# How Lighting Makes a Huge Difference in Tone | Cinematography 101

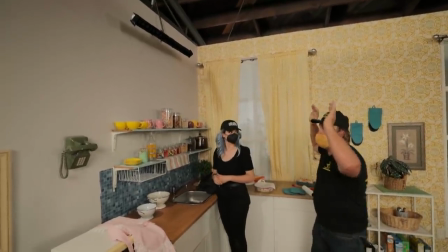[7:16]
Just controls it right and shine right on her keeping it off the wall off the background on the sides so it's just another tool as
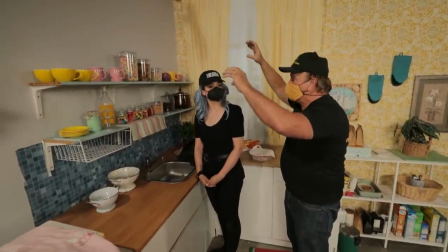[7:24]
opposed to having to use a bunch of flags and arms out over there just to do the same thing now it's just one piece of equipment that only
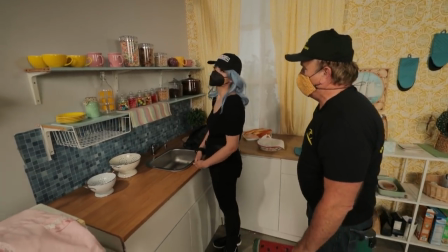[7:32]
has five velcro straps to attach it and bam you're ready to go it needs to be really low profile the actress is going to be very close to
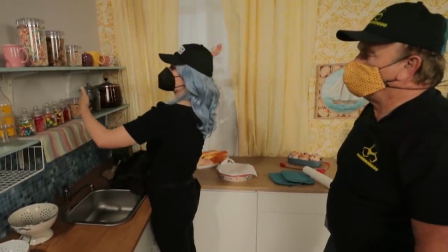[7:40]
the wall so she needs a little bit of a key because we're motivating it from that window so we're wrapping it around the front and
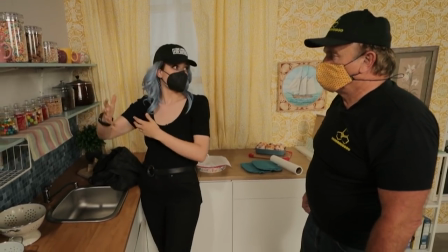[7:48]
we're using that tube as as sort of a light wrap. And it should look dramatic. It should look dramatic.
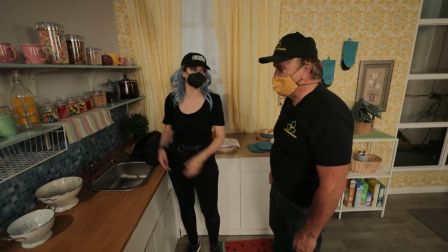[7:53]
That's the goal. Drama. Comedy, drama. Flat, not flat.
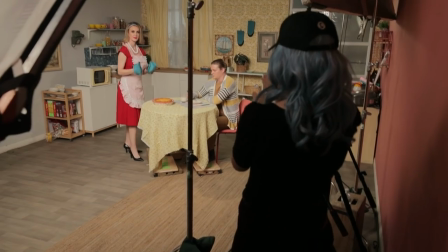[8:02]
Dramatic. Drama. Just walk in a straight line and kind of lean over his glass.
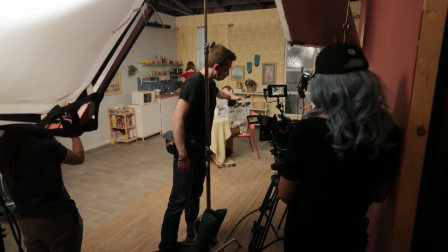[8:08]
Pictures up, quiet on set, let's roll.
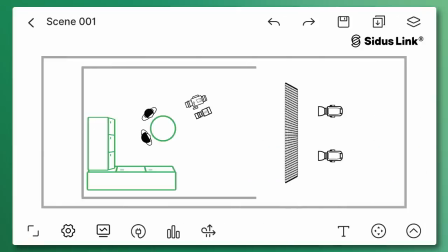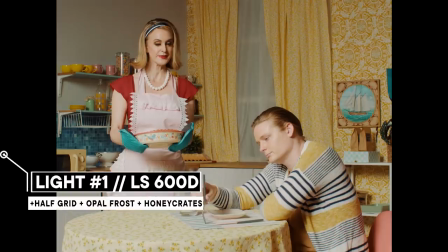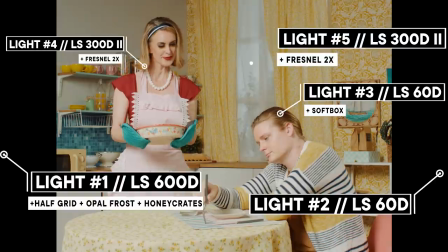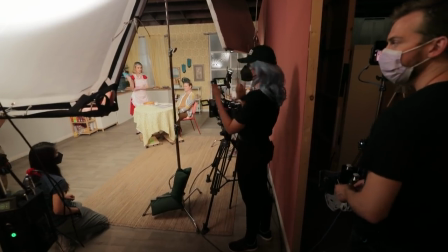[8:29]
All right, that was great. Let's transition to the horror scene now. So apart from the lighting changing completely from big soft sources to more hard Focused light and the framing and the camera movement.
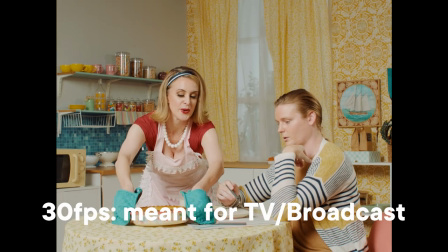[8:41]
We're also changing the frame rates here So we shot the 50s style scene in 30 frames per second This is what TV is broadcast at it makes it look a little bit more soap opera like a little bit more Hyper real and now we're changing it to that cinematic 24 frames per second
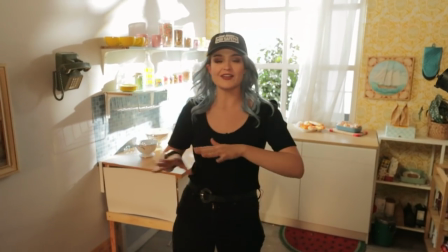[8:56]
that we're all familiar with now in a normal scene when you go from one shot to the other you want to keep everything consistent right lighting continuity with the
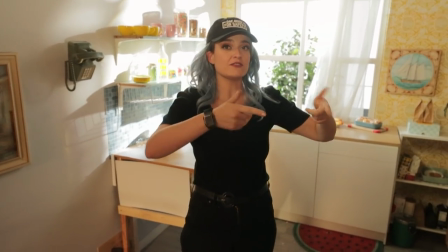[9:03]
props and all of that but in this case it's what's in her mind versus what is actually happening so we can move things around
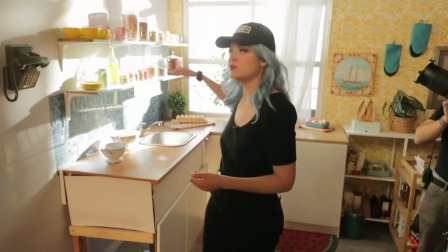[9:10]
we can change around the production design we can move the curtains out the
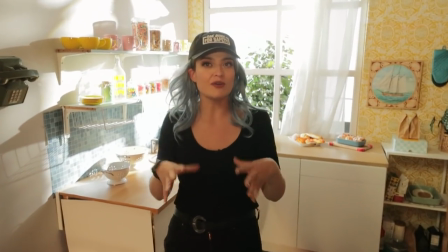[9:15]
lighting's completely different so it's okay it actually sells the effect even
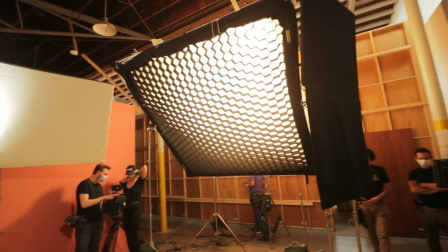[9:20]
more as far as the lighting here our previous key light was just a big soft source
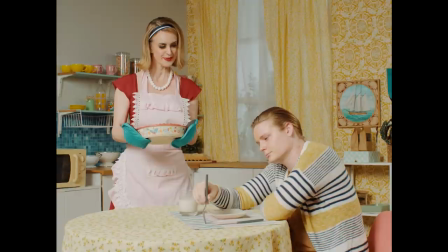[9:24]
on the camera side of her face in this case our key
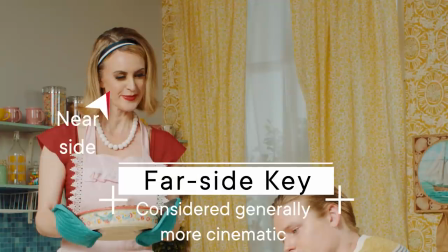[9:29]
light is actually going to be on the far side and it's going to be a hard light.
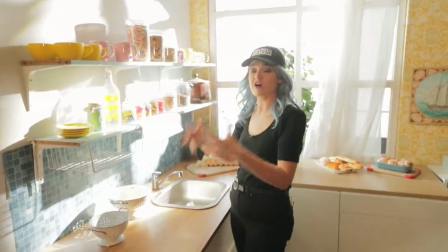[9:34]
So we're playing with a lot more dimension. We're playing with a lot more contrast between the bright side and the dark side.
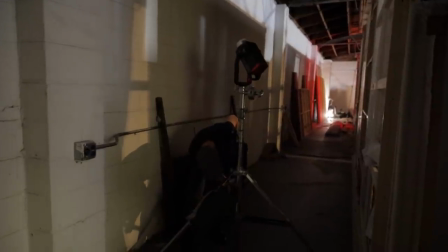[9:41]
Behind the window obviously we just see a brick wall. We're playing this like it's daytime.
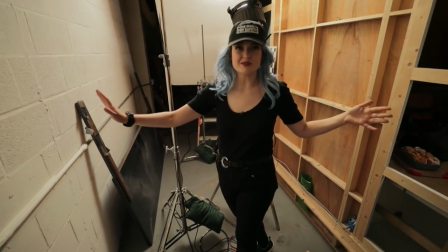[9:47]
There's another apartment right up against this apartment so it's fine that there's brick.
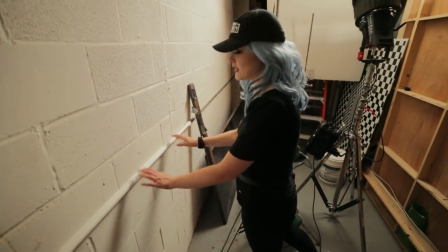[9:51]
We did add some white gaff tape to hide this railing so that it
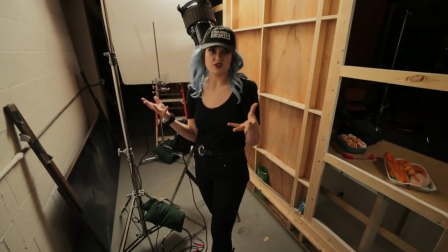[9:56]
wouldn't be that like really bright silver streak going through the middle and
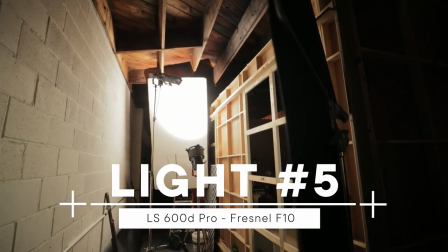[10:02]
we lit it up with a 600d with a fresnel f10 that's
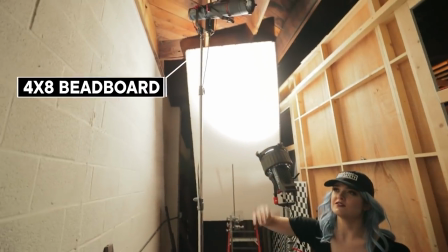[10:07]
going into a bounce and that's just casting a very soft light the bounce is coming
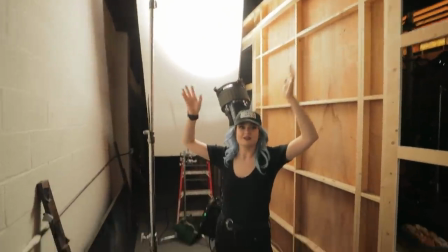[10:12]
from up top because it's supposed to be the sun it's supposed to be like the middle of the day in order to break up that left
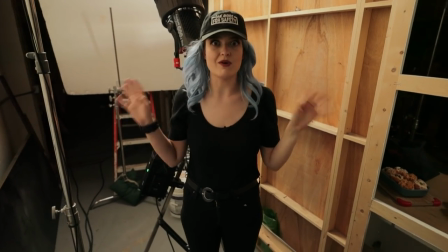[10:18]
side wall so it's not just like a white wall we want to put a light through this window.
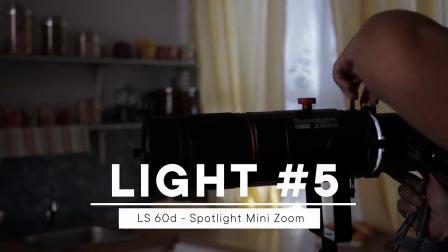[10:24]
So we have the 60D with the mini spotlight mount and it is up high so it's imitating that sun as well and it is coming straight through the window.
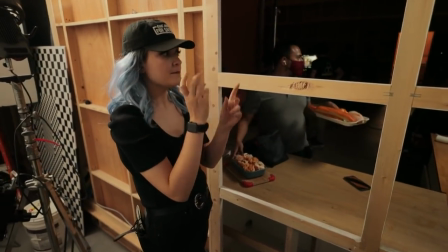[10:32]
So not only are these panes of the window cutting that light but there is a gobo of a leaf pattern inside of it.
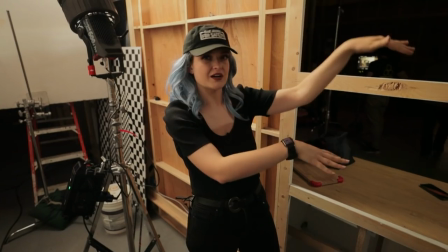[10:40]
So it's not just like a straight block of light that's coming through. It's a little bit more dappled.
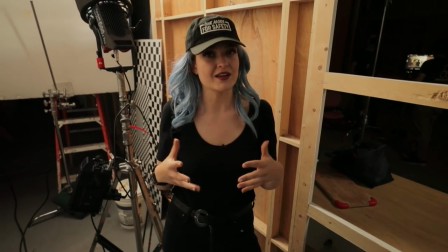[10:46]
It looks a little bit more organic and natural.
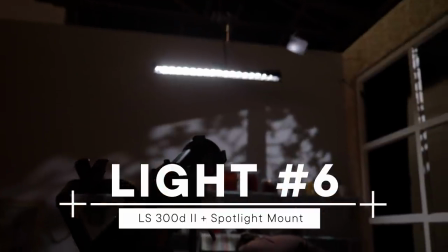[10:49]
Here we have a 300D2 with a spotlight mount the spotlight mount is literally that's what it is it's a spotlight so it sends a beam of light a column of light
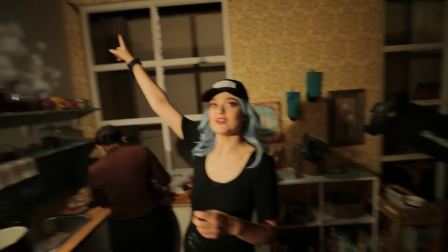[10:58]
into one particular spot in this case it's going up here to this tiny little mirror board it's actually called a light bridge
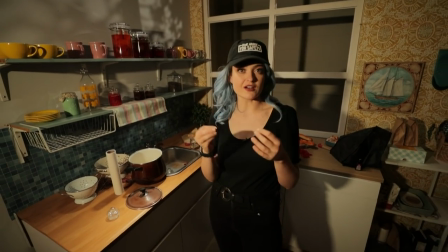[11:06]
and it comes in several flavors all the way from one which is the hardest bounce to four which is a more soft bounce here
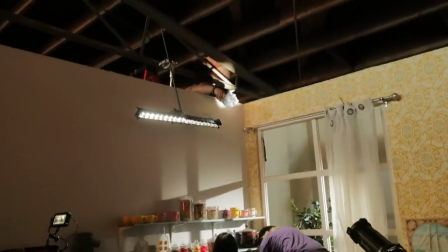[11:15]
we have a two the reason that I wanted it up here as a hard bounce is because when our subject is holding the item right here,
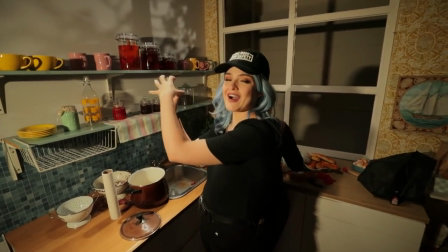[11:23]
we want this to be highlighted specifically.